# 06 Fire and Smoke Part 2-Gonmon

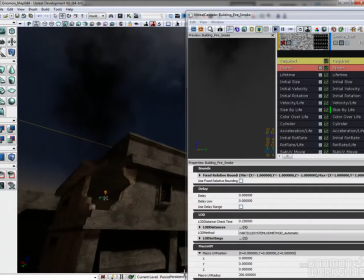(0:00)
Here, we will create a huge fire where the building is destroyed. Starting with the barrel on fire effect, I start by blocking the volume of the main smoke.
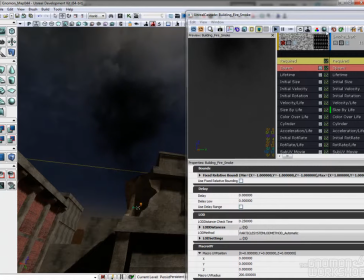(0:08)
Then I add some volume and fake lighting using the same smoke, but with a brownish light color.
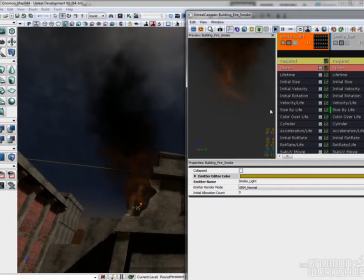(0:14)
This way, we define the main colors in this effect. Changing the rendering order of the particle systems, we can test different settings.
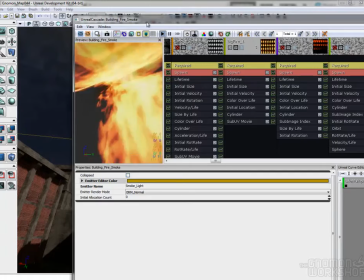(0:25)
Some flames on the bottom of the smoke are a starter for the fire effects in this particle system.
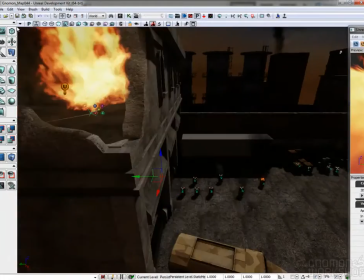(0:30)
These particles are following the velocity, so this effect only works from certain specific points of view.
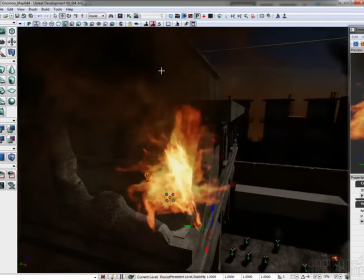(0:35)
This way we can reduce the number of particles being used.
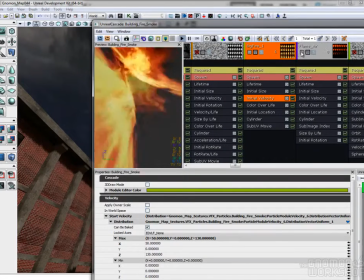(0:39)
Then we can add some more flames to make the link between the flames at the bottom and the smoke rising from it.
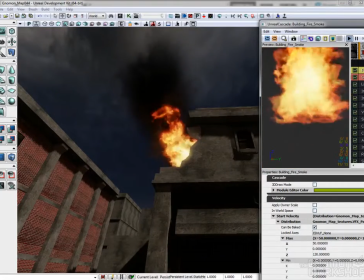(0:45)
The goal is to give coherence and realism to this effect. Movement is key to a good fire.
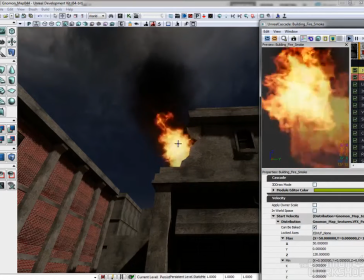(0:50)
Try also to match the colors to blend the flames together. They are part of the same fire.
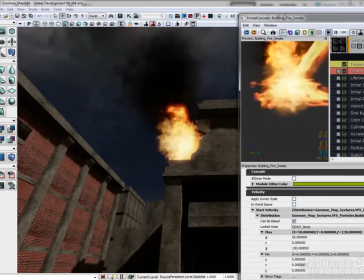(0:55)
I add a very bright smoke to blend the fire and the smoke, and simulate the light coming from the fire.
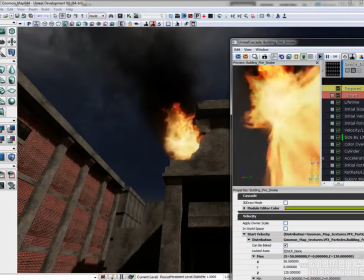(1:05)
Then I add some fireballs to continue blending the fire and the smoke.
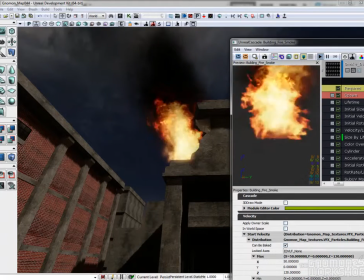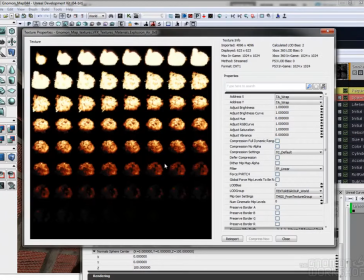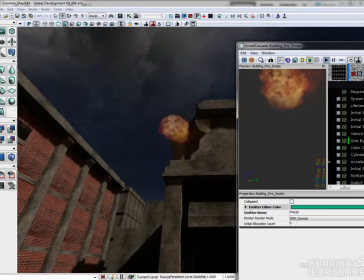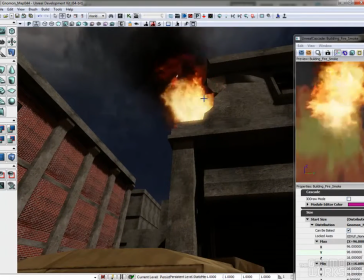(1:27)
Some sparks are added. They add details and life to the fire. They have random size and rotations.
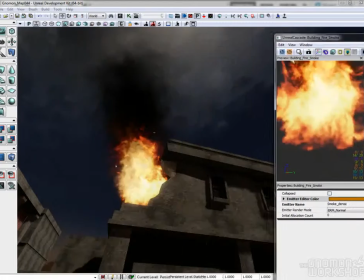(1:36)
The big black smoke lacks some details, so add a thick black smoke which helps make the transition between the fireballs and the smoke behind.
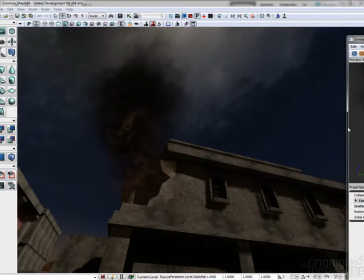(1:46)
We could also add a burnt texture on the walls to have a better integration with the fire and the level.
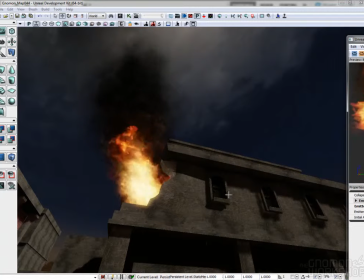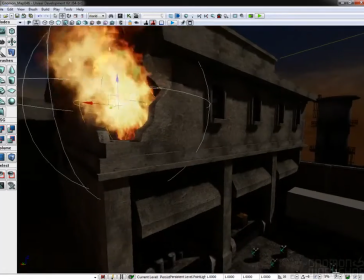(2:02)
Lastly, I add an omni-light with an animated texture, as if the fire was lighting the building.
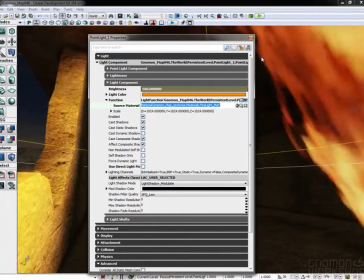(2:09)
The material used is added as a light function in the omni-light, an animated noise texture which rotates and pans.
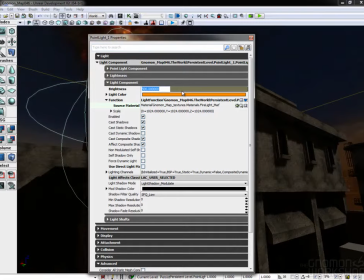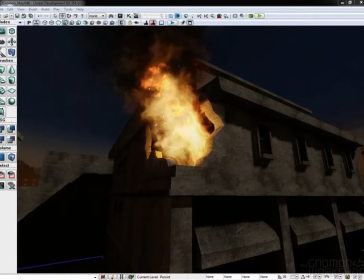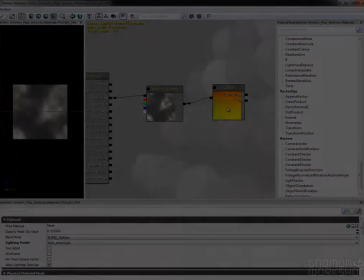(2:30)
Finally, I add a black burnt mesh, and inside the burning room, a mesh with a scrolling fire texture.
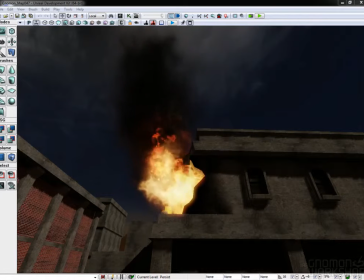(2:40)
This is really just an example to show you that your particles alone will not get the job done. So be ready to add other elements like lights, meshes with animated textures, and so on.